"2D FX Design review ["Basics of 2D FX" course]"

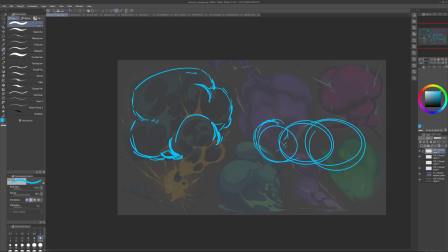[8:12]
It will be just this tiny circle peeking through. And we'll see a lot of this mass, for example, a bit less of this mass, only a little bit of this mass behind.
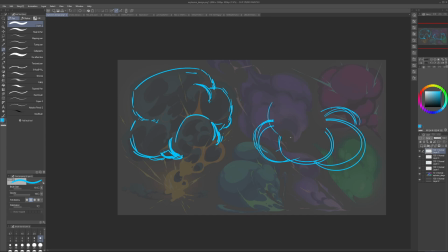[8:26]
And if we, for example, overlay something on top, then this will cover all of them a bit. And then maybe there is something behind it as well to create this volume. And that's how we get this.
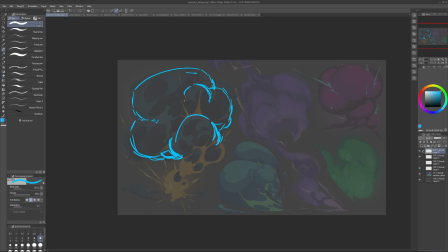[8:41]
And so we do this, for example, and now this is in front, this is in front, and we follow the surface. So we create a surface and we need to describe it through details.
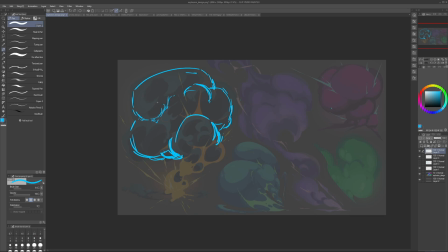[8:57]
So the details should tell us about the surface. And for that, we need to kind of stretch out these details around the surface, around like the lines going through vertically or horizontally. So wrapping around the form.
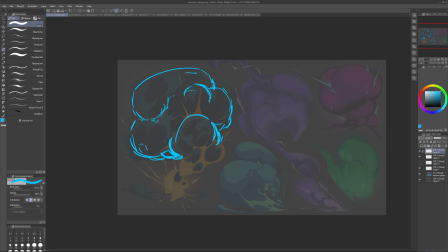[9:19]
And since it's kind of circular, the details will be more tightly packed on the sides and on transitions,
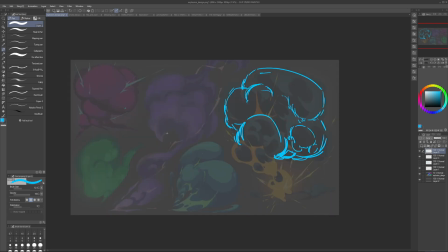[9:29]
and less so on the middle of the form.
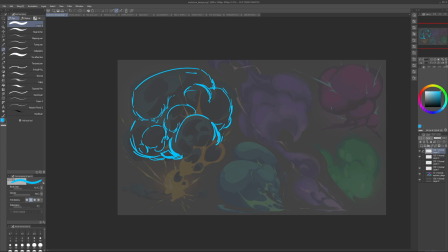[9:35]
In the middle of the form, whatever. So stuff like this. So we need to create a clear scale. And we don't need that many color layers.
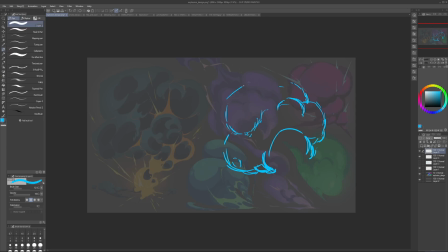[9:51]
We don't need that much stuff. But what we need is to make each of these bigger shapes count. So we need to make them different, we need to make them varied, we need to add some nice contrast. So maybe small to big, big to small.
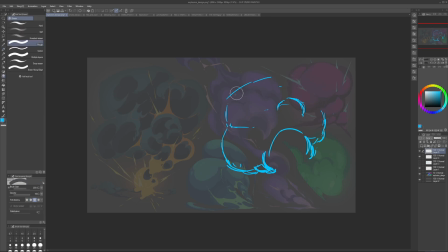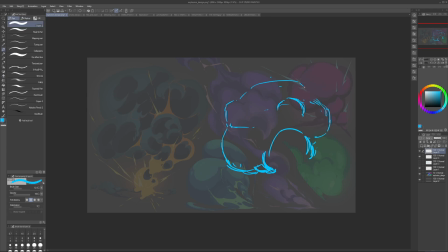And for example, we have something like this. And then it goes here, goes here,
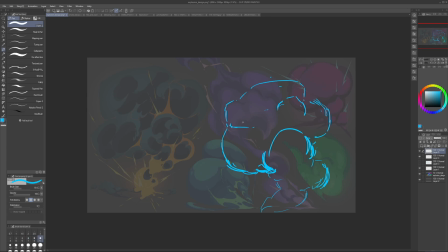[10:40]
goes here, goes here. Now, we need to describe the form. So we need to wrap it around the volumes. So here, it's rather straight. And what we need to do is we need to push these details to follow the form.
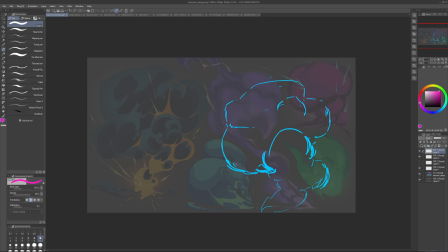[10:57]
So for example, I can kind of do a guide for myself. So if this is the volume, then our details should follow this volume to describe the roundness of the form.
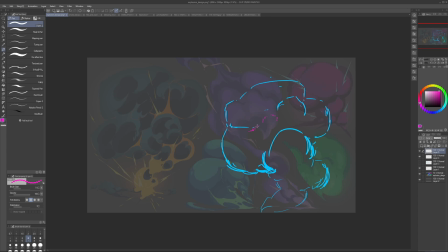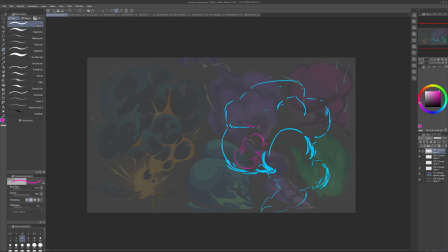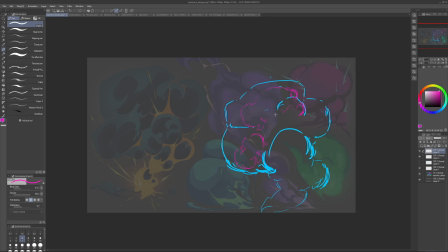[11:45]
I'm trying to keep your general idea, but still rub the volumes around.
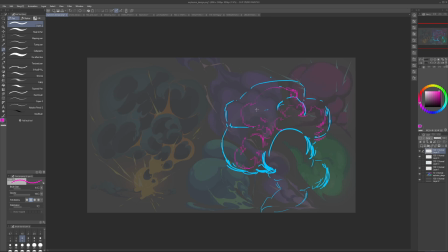And then we can add some smaller stuff to show that there are like volumes behind the form.